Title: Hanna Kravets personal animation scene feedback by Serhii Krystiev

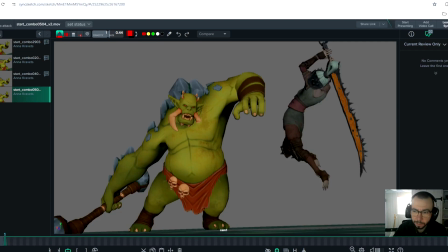0:04 Hello, Hanna. Thanks for submitting your animation shot. Let's have a look on it and let's see what areas we can improve here. I assume that you are on the blocking plus stage, so the next stage is the polishing. Let's have a look and let's see what we can improve here.
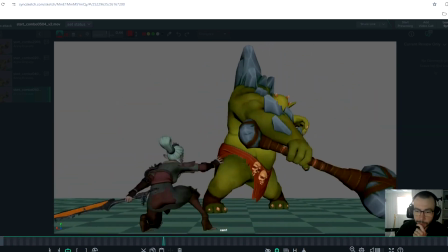0:26 This shot looks so cool, actually. Yeah, very nice.
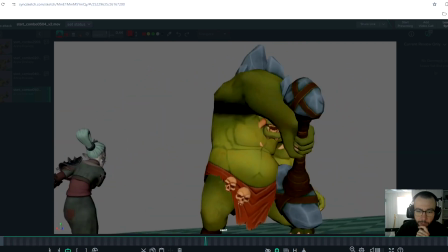0:31 There are some areas that we can little bit change in terms of the timing that I see now,
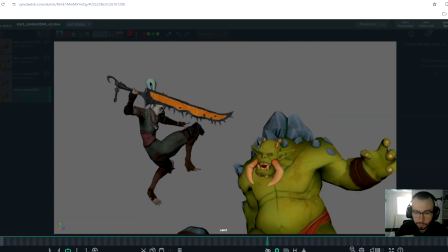0:36 because everything is little bit speeded up, very little bit quick.
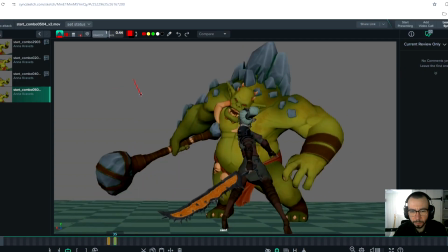0:42 We can add some frames here, couple frames just for attack.
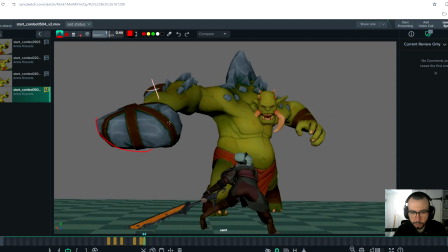0:52 This is good in terms of the timing, I think, in terms of the spacing.
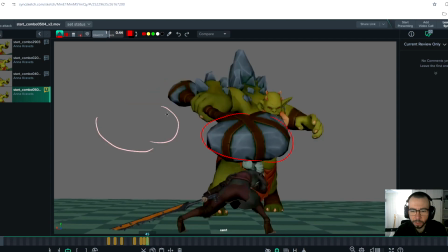0:57 But again, we can little bit add weight on it, so
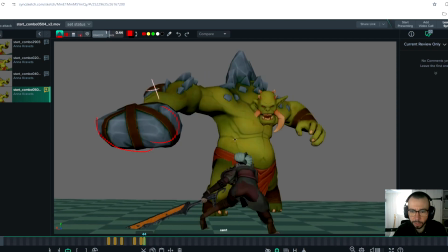1:03 probably what we can do, just add little bit extra frames here, just to see how,
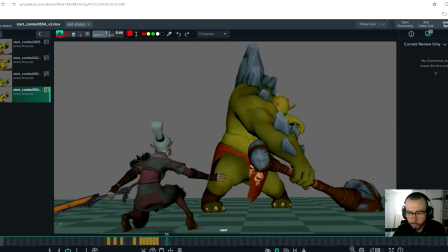1:14 and then drop this thing.
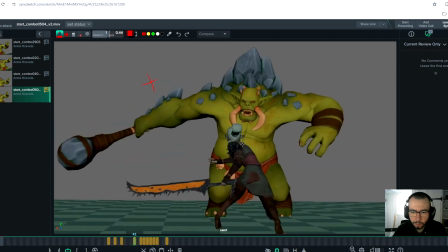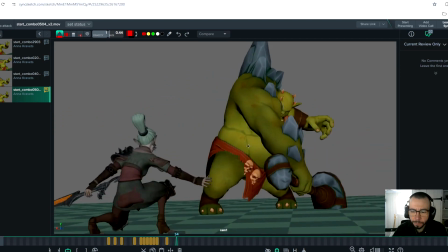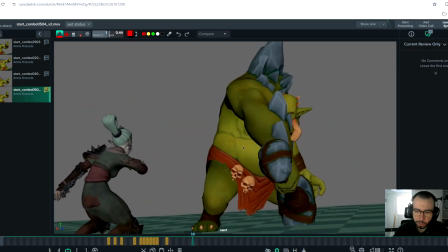1:31 Yeah, let's focus on the green guy and then we'll talk about the bunny. Here, the pose, I like it.
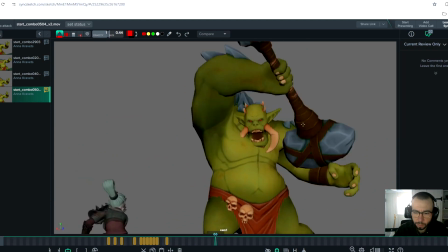1:37 It's really cool.
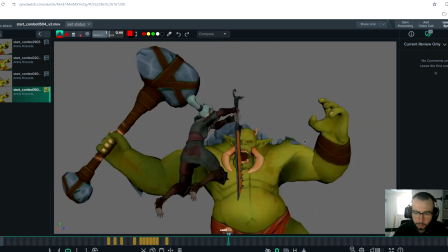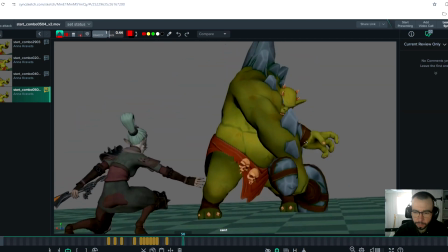1:45 Let's see how it looks like.
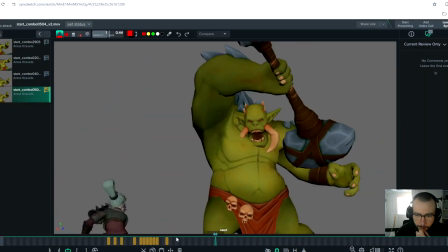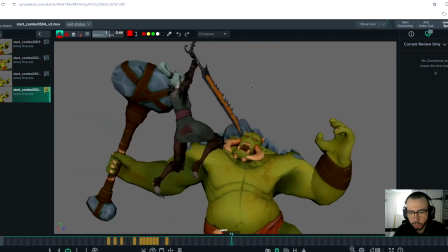1:53 Yeah, it's okay. I think what we can change, especially.
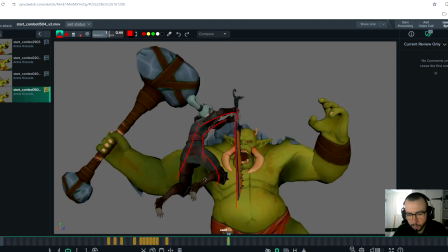2:02 You see this dramatic change from this pose to that pose,
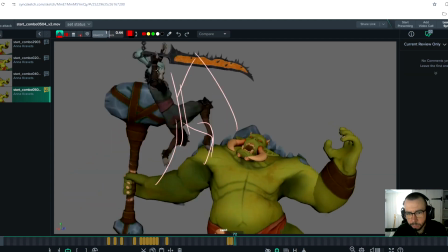2:10 and it kind of jump everywhere.
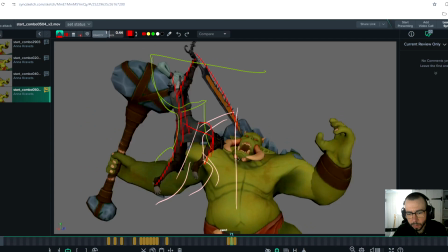2:15 So what we can do, we can smooth it a little bit so we can add extra frame.
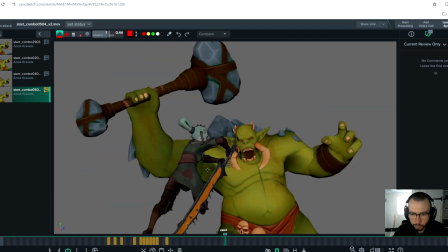2:25 For example,
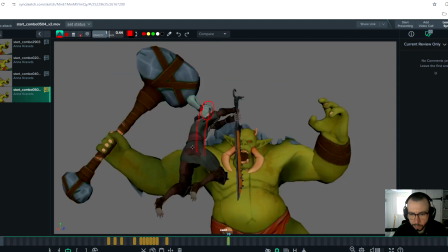2:30 if we have this torso and head here,
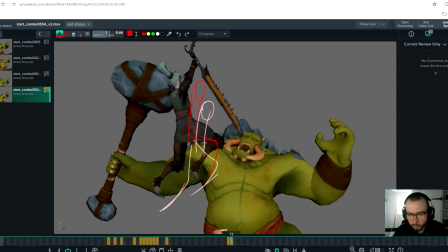2:36 maybe we can a little bit add it here.
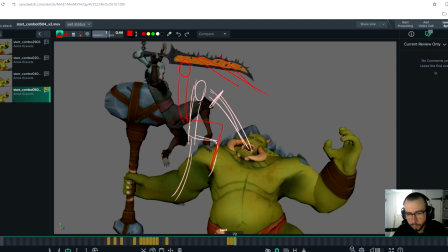2:45 Yeah, just a little bit smooth it, because it's a little bit too much things happen.
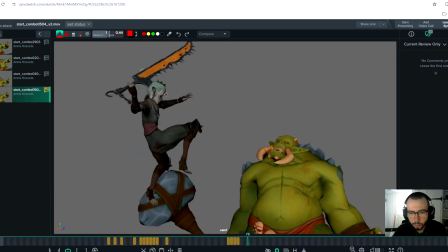2:57 Yeah.
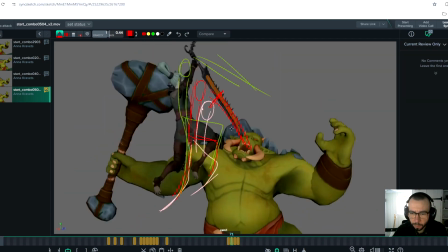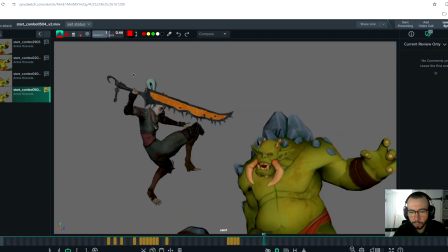3:03 And in terms of the timing, I would think I th I'm thinking of we can a little bit hold this pose, and this pose should be a little bit higher because we have too much negative space.
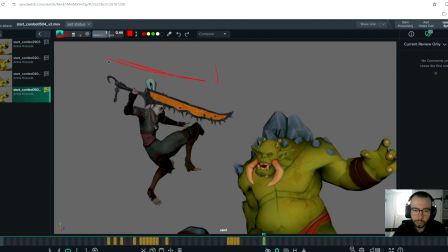3:20 It could be just slightly higher. Imagine that. Yeah, and a little bit clearer. We can make it a little bit clear because you have here like 90 degree angle,
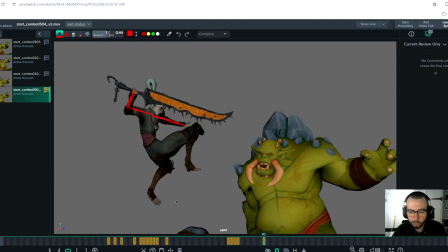3:41 but just we can change it easily. For example, if you'll put her torso a little bit higher and you'll change angle
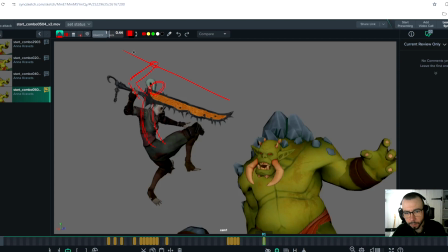3:58 of the hand, so it will. Yeah, it will improve the pose.
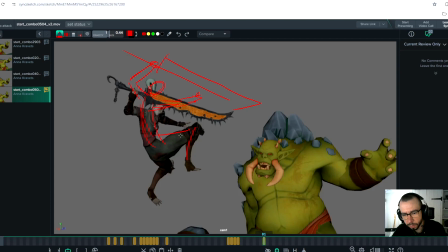4:09 I think because now it's like, so we will have clear silhouette here, and here especially, so everything will be clear.
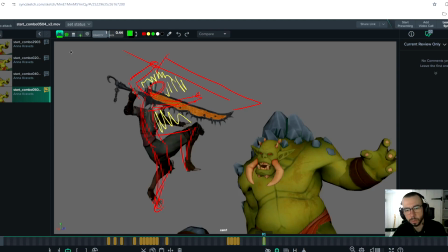4:27 And the idea of this pose is just to show the line of action on his. On his head, especially if we are thinking of about composition. So let's break it down. Yeah, I mean,
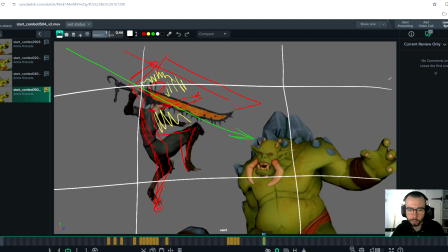4:47 so her head could be here on this cross, and his head could be here, so we will have very good understanding of like composition, how it looks like. You know the rule of thirds, so yeah, think about it.
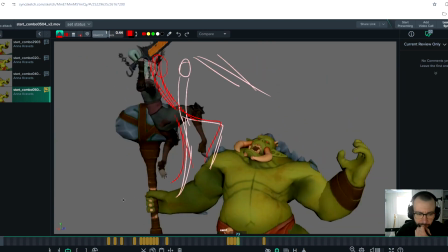5:05 And what I would do on this on during this attack, the last attack,
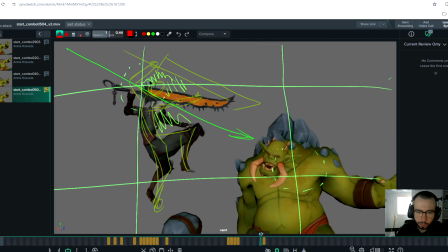5:16 I would during she is on in the air,
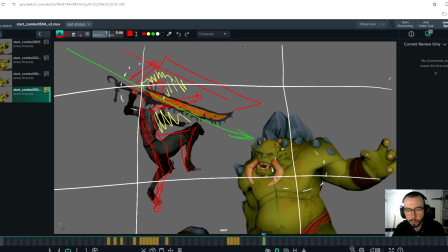5:27 I'll add extra frame. So I will keep this pose. Let's mark it like this.
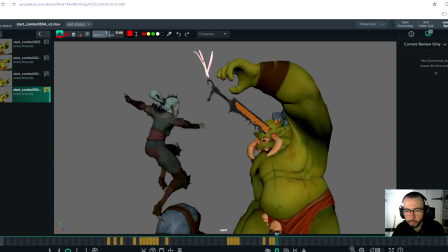5:36 I would keep it in this frame, in that frame, in that frame, and then I will strike.
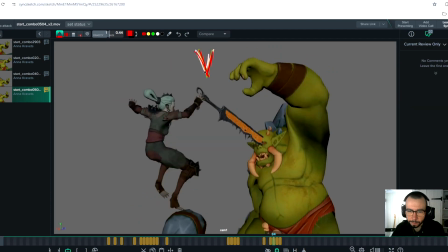5:44 Strike. So it's just for readability.
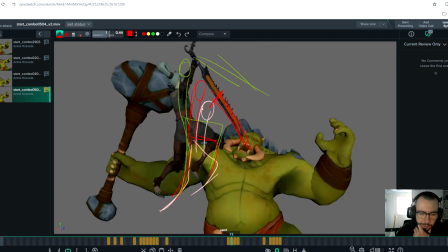5:52 Because now I have a feeling that it's just very quickly.
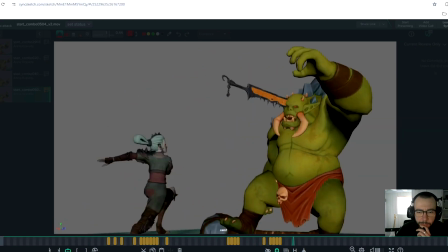5:56 It's not that readable. Jump, jump, hand, and hit.
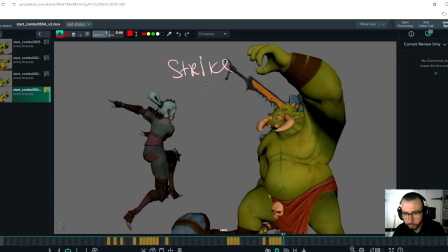6:05 Yeah, it could be hit here. So
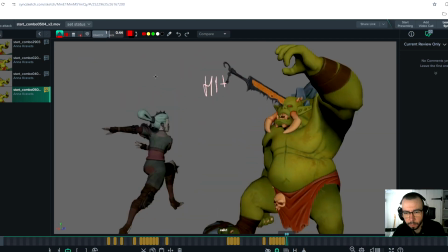6:14 keep her high. Again, keep her here.
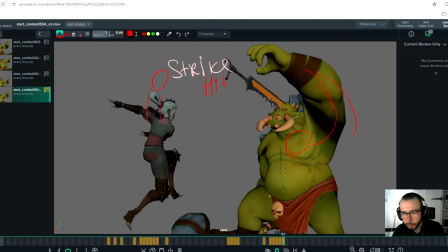6:20 This guy could be a little bit lower. And yeah, and this is. Where she is.
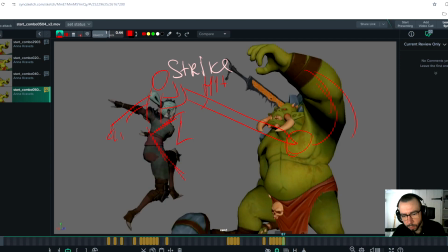This, I don't know. Yeah, it's not the best drawing, of course, but you have idea.
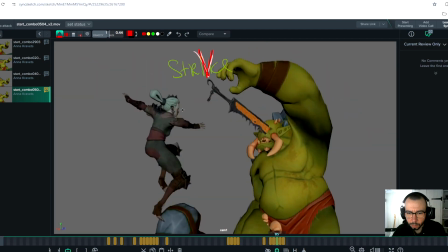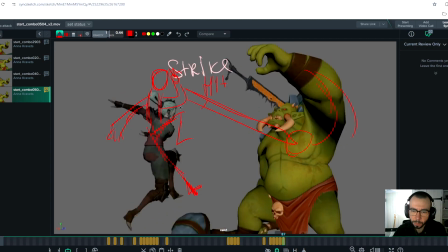7:01 What is going on here? Okay, I will delete this.
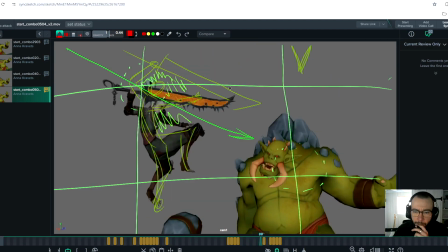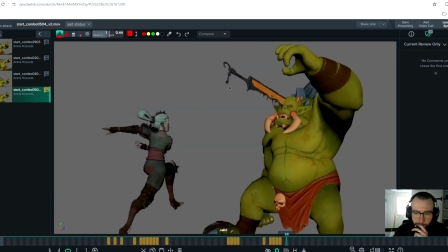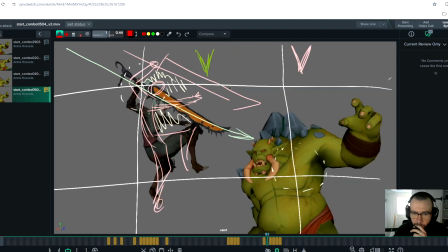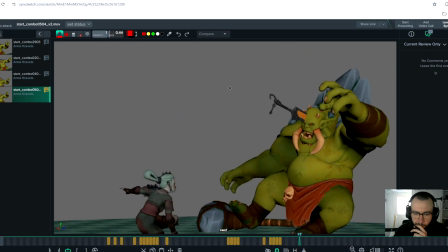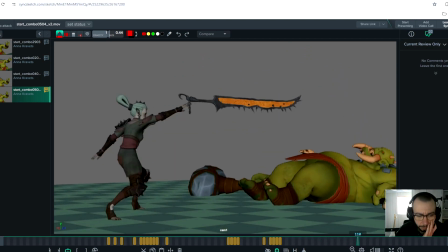7:37 Okay, let's see.
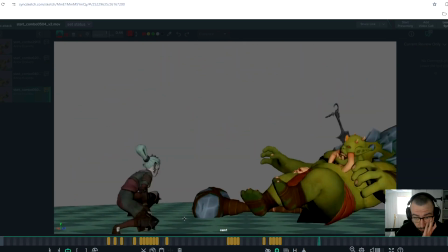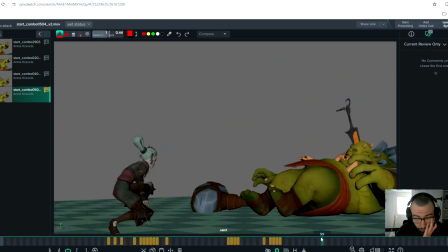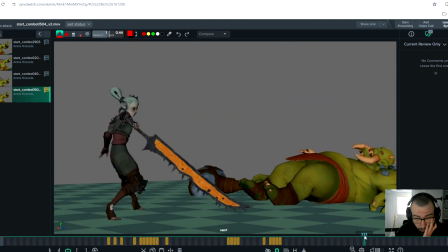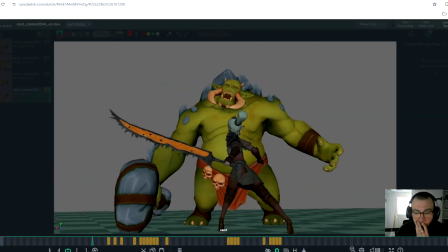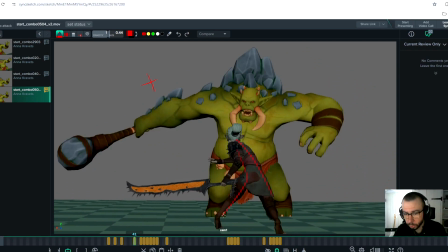8:09 Yeah, this moment when she's transferred from evading his hit.